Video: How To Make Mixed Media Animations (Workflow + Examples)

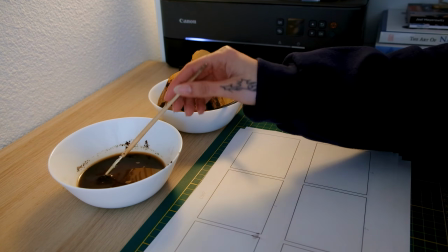And today I'm working with old coffee grounds, and I just mixed them with water,
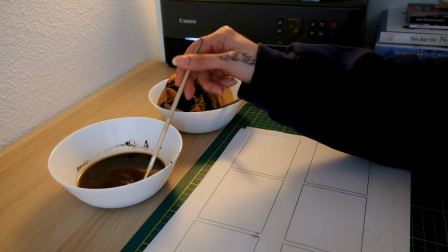and I'm going to paint with those coffee grounds to kind of have like an abstract chemical reaction on the paper.
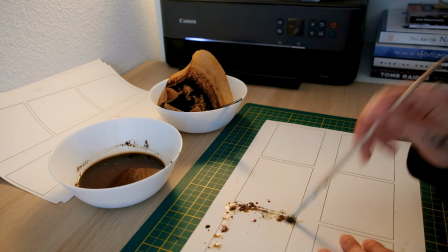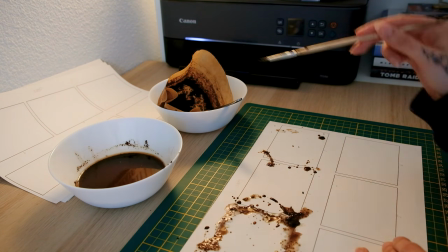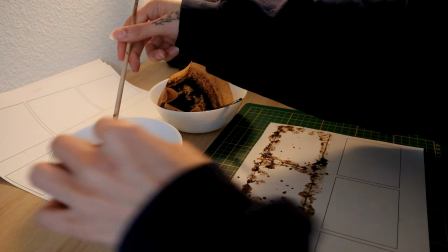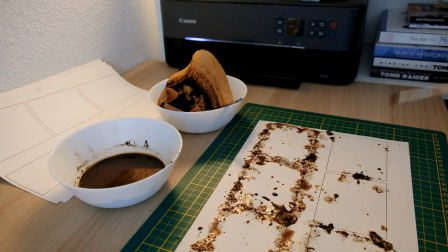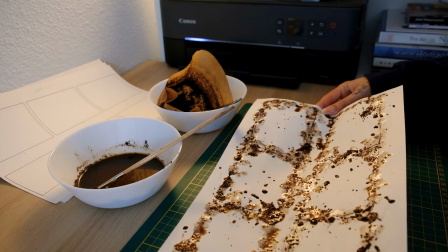Okay, and this is the first picture.
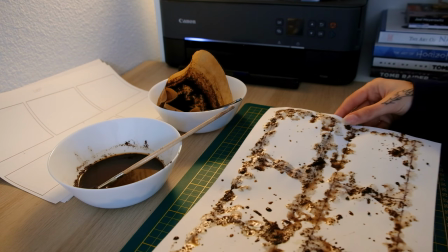My first frame's done. It is quite wet, so I'm gonna just leave it out to dry.
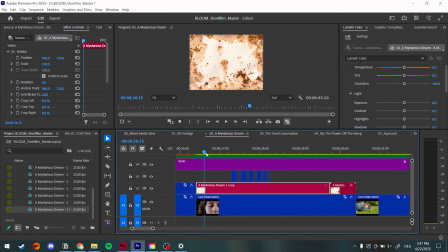After the coffee sequence that I made dried, I also scanned it in, which was very, very messy, by the way. I have coffee grounds everywhere. But I also scanned that in and did the same thing that I did with the other frames, and then in the end nested it together as a sequence.
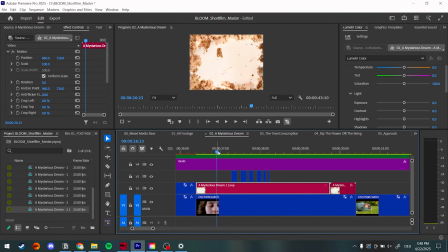So I have one single clip with all of my frames. And now this clip is inside of my timeline. And what I'm going to do here, because now you can see it's just the frames,
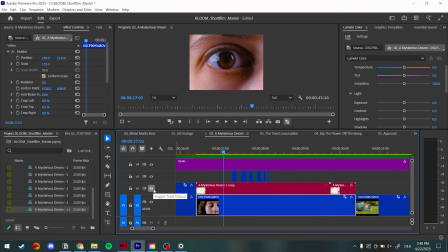but it's supposed to be an overlay for the clip underneath of the eye opening.
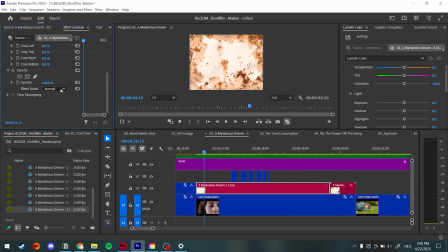So what I'm going to do is that I just go here into Effect Controls, and under Opacity you can find the blend mode. It is really simple, it depends on what you have, but just play around with all the modes that you have. There are a lot of different options. What could work, for example, is multiply.
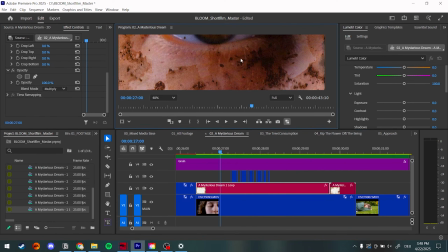So here you can see that you have like a lot of the coffee grounds visible,
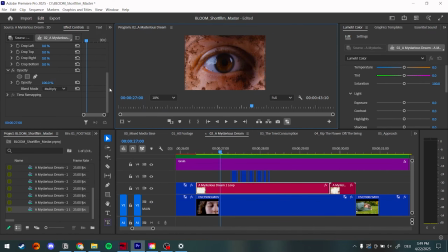and you can also see the edges of the water. But in this case, I was like, okay, I want something else as like color burn.
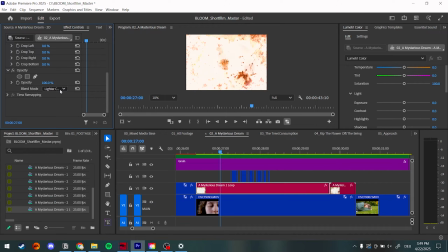It's really much more contrasted. You'd also try something that's really artsy, and you see some of them work more than others do.
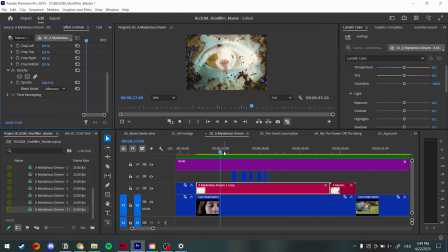And then we also have something like this, which could be interesting to do in like other projects, because here the coffee grounds really look really chemical because they have like a blue color in it. There is this shot really in the beginning of the film where the character holds or cups the flower like this.
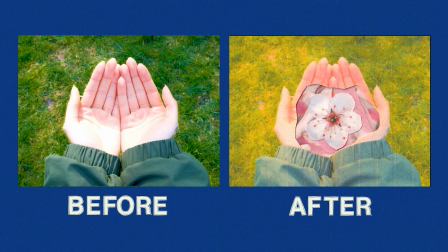And this shot I'm gonna craft out of 3 different layers. So I'm working a lot with layering in this film and collaging and everything.
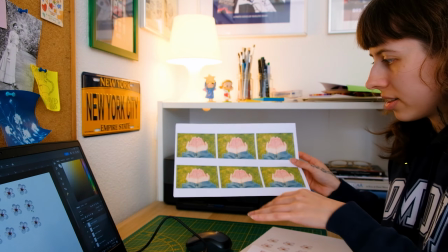And the base layer is basically this.
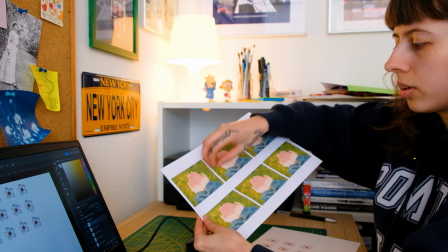And I'm going to start cutting out in the middle and going bigger and bigger with every frame.
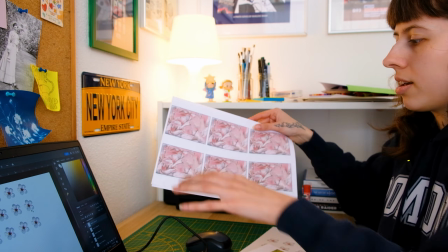And then below this, I'm going to layer a scan that I made of pink flower petals.
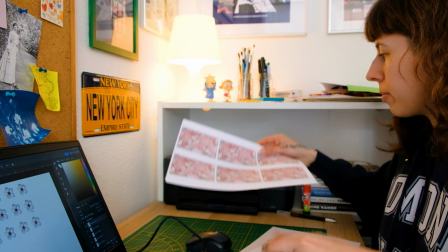These are actually magnolia petals. And I made this scan in here previously,
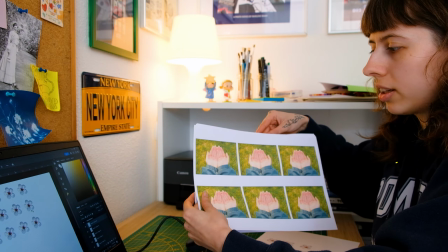and then I just put these below so we have like a petal growing effect.
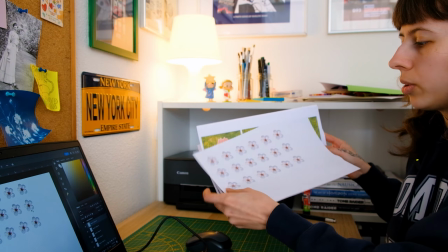And then on top of all of this, I'm going to put the cherry blossom flower from the cherry tree.
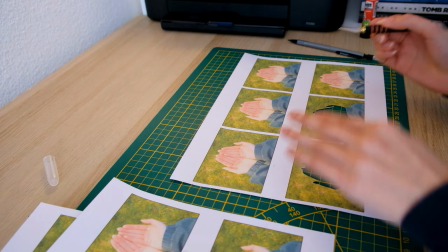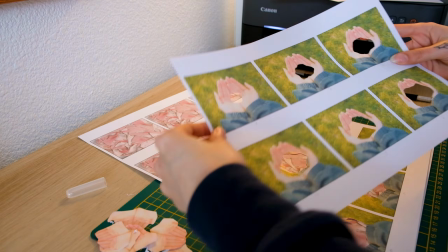So now I have all of these cut out, and I'm going to lay these below,
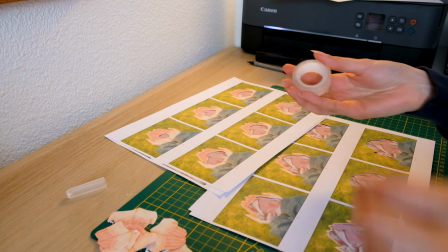and I'm just going to secure those with some basic tape on the sides.
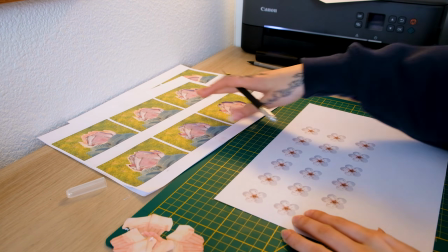And now as a final step, I'm going to cut out all of these flowers, and then I'm going to put them on here with a glue stick.
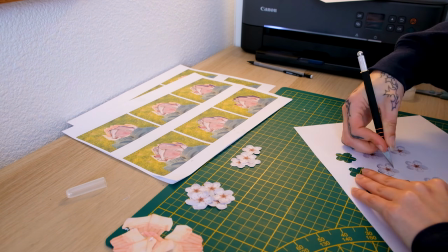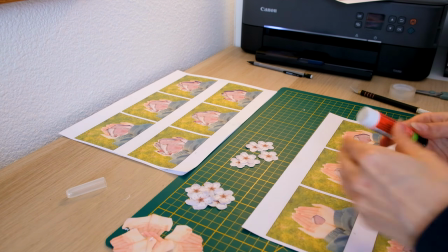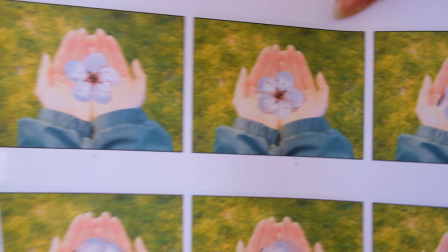And now I have all of the frames done.
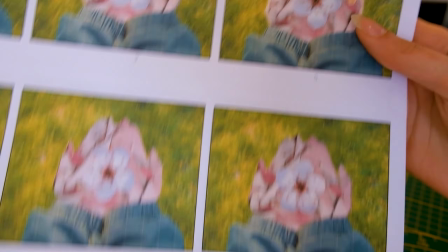And you can see it really, really nicely how it's transitioning to the whole fill-out.
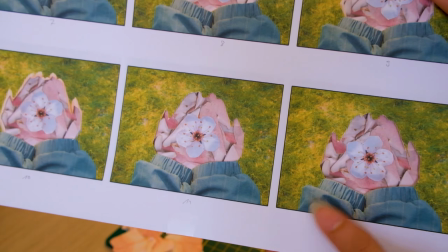And this is really nice because it's really layered.